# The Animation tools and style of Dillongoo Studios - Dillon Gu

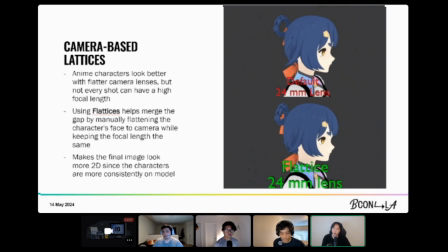240s
Typically when 2D artists draw faces, they'll actually flatten the head naturally because we tend to sort of perceive heads in orthographic view,
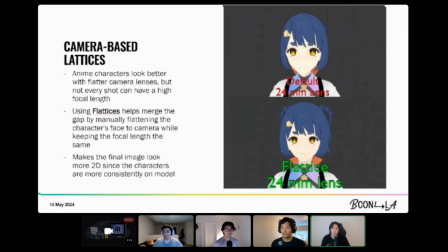250s
even if we don't see them in real life in orthographic view. So because of that simplification of the concept of a head,
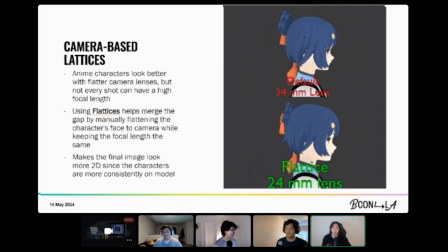257s
it's actually better typically for a 3D character to have a flattened head relative to camera to fake that focal length without changing the focal length of the camera itself, because sometimes you want the body and everything to be viewed in perspective, which typically is rather exaggerated in anime.
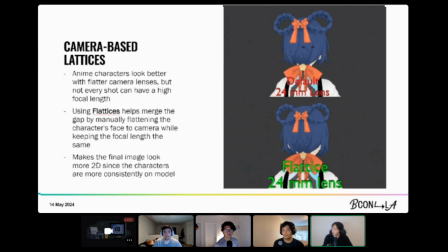274s
So by separating those two things, we're able to achieve a more 2D look. If you want to see what it looks like in 3D, that's what it looks like.
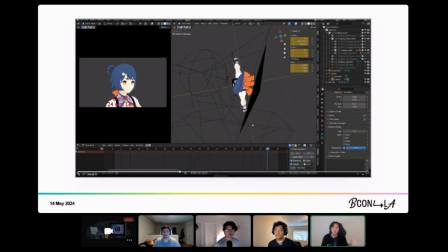281s
So it's a really cool concept. It is completely invisible from the camera, which is really, really cool. And because it's dynamic and because it follows the camera itself, we can just sort of turn it on and it just works. So setting this up for your characters is absolutely worthwhile. It's one of the things that we do at our studio that helps get that anime look.
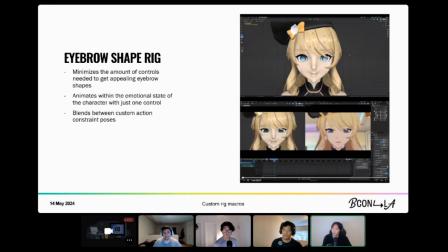302s
And we have custom rig macros. This is one of my favorite topics. I have been obsessed with this idea that animators should use as few bones as possible when they animate. I personally do this in my own workflows when I'm animating, and it speeds me up a lot.
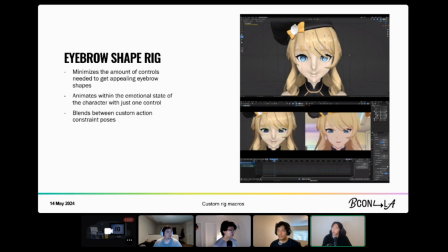317s
And not only that, but it helps me think more intuitively about a lot of motion. So one thing that we do is we have an eyebrow macro. So this is an eyebrow shape macro, which allows us to use a single bone to control various different shapes of the eyebrow with just different translation movements,
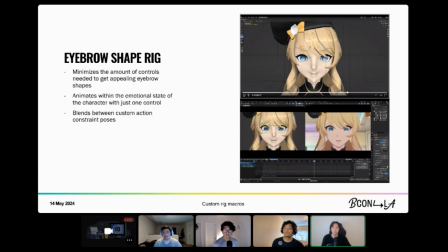336s
different axes of translation, and different rotations. So this gives us a huge range of emotions and basic shapes that the animators can still tweak on top of that. We do have tweak bones that can push it even further. But by getting that basic shape in a very intuitive way with a single bone, it allows our animators to work a lot faster, a lot more efficiently.
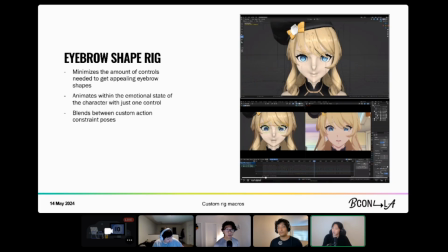356s
And it also helps define the shapes ahead of time so that we can get a consistency between, different animation styles and stuff like that, which helps our characters stay on model as well. So with the custom macros,
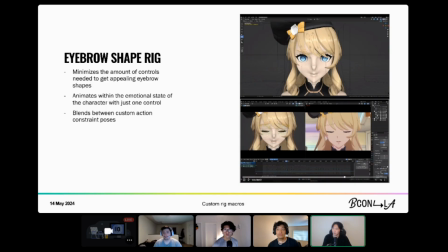370s
you can see here, like, we're able to get these like relatively nuanced and subtle things that don't feel too robotic. They still feel very natural. They're interpolated in a way in the macro and how they're built to feel like natural movement. So that's what we like to do. I mean, it's my passion.
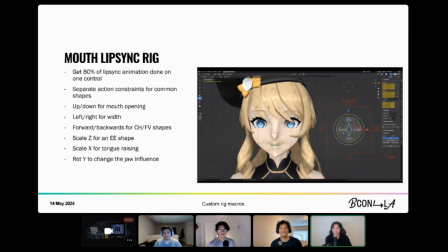388s
It's my passion. So we did it for a lot of things. Guess what? We also did it for lip sync. This is actually really, really cool. I'm particularly proud of how we've gotten this lip sync rig to work, because we are able to get 80% of the lip sync done solely on one control.
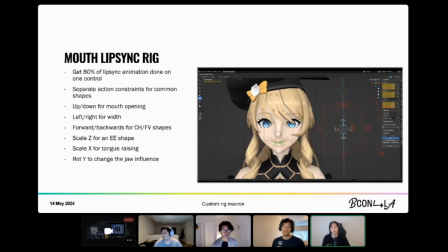404s
So you can see here, we've set it up specifically so that each shape that interpolates to another shape is only the shapes that it needs to interpolate to.
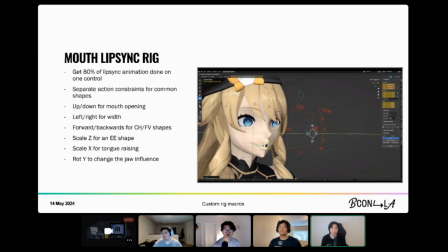413s
So for example, widening the mouth versus narrowing the mouth does not need to interpolate to each other directly.
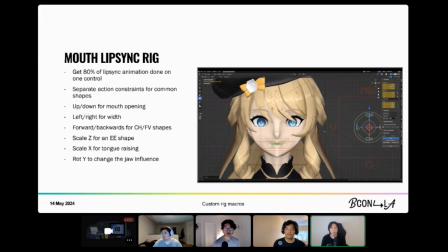420s
It will either turn off and then turn back on.
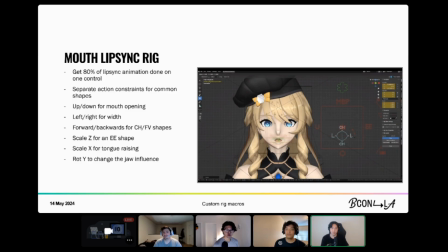422s
And so we actually have, the left and right axis, the U and the EE shapes you see there, those will go directly narrow or directly wide.
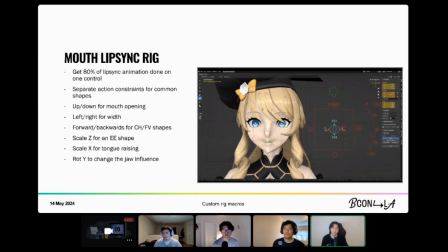429s
The up and down will go directly with very pursed lips to very open lips. Those kinds of things, those polarizations of the axes allow us to properly choose how to set this up in a way that gives us extremely natural movement for the different shapes that we need in a lip sync control.
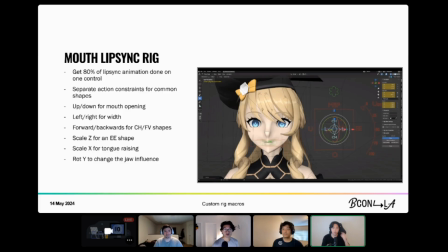445s
And turns out, this has served us really well for the past, I think, 3 or 4 years now, where we do all of our lip sync with this control. It has been tried and tested. We don't need that many shapes. We don't need a slider with like 12 different shapes or anything like that, which I've seen before.
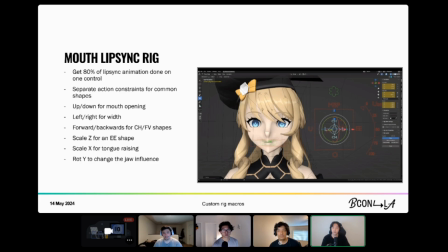460s
It's a much more efficient way of working. We also have, I don't know if you saw here, but we also have like the forward and backwards axes. We have the scale axes being used as well to open up the teeth. So this allows us to be very, very efficient with lip sync.
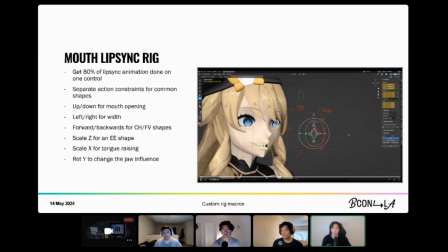473s
It's absolutely incredible what we can do with a single bone. And I recommend it if you guys ever want to look into it.
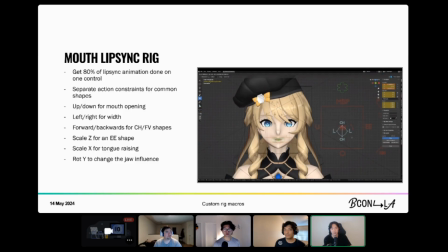479s
We actually have a rig called Emily that has this control on it. That's on our Gumroad that you can take a look at. But yeah, let's see. We also have a jaw influence control.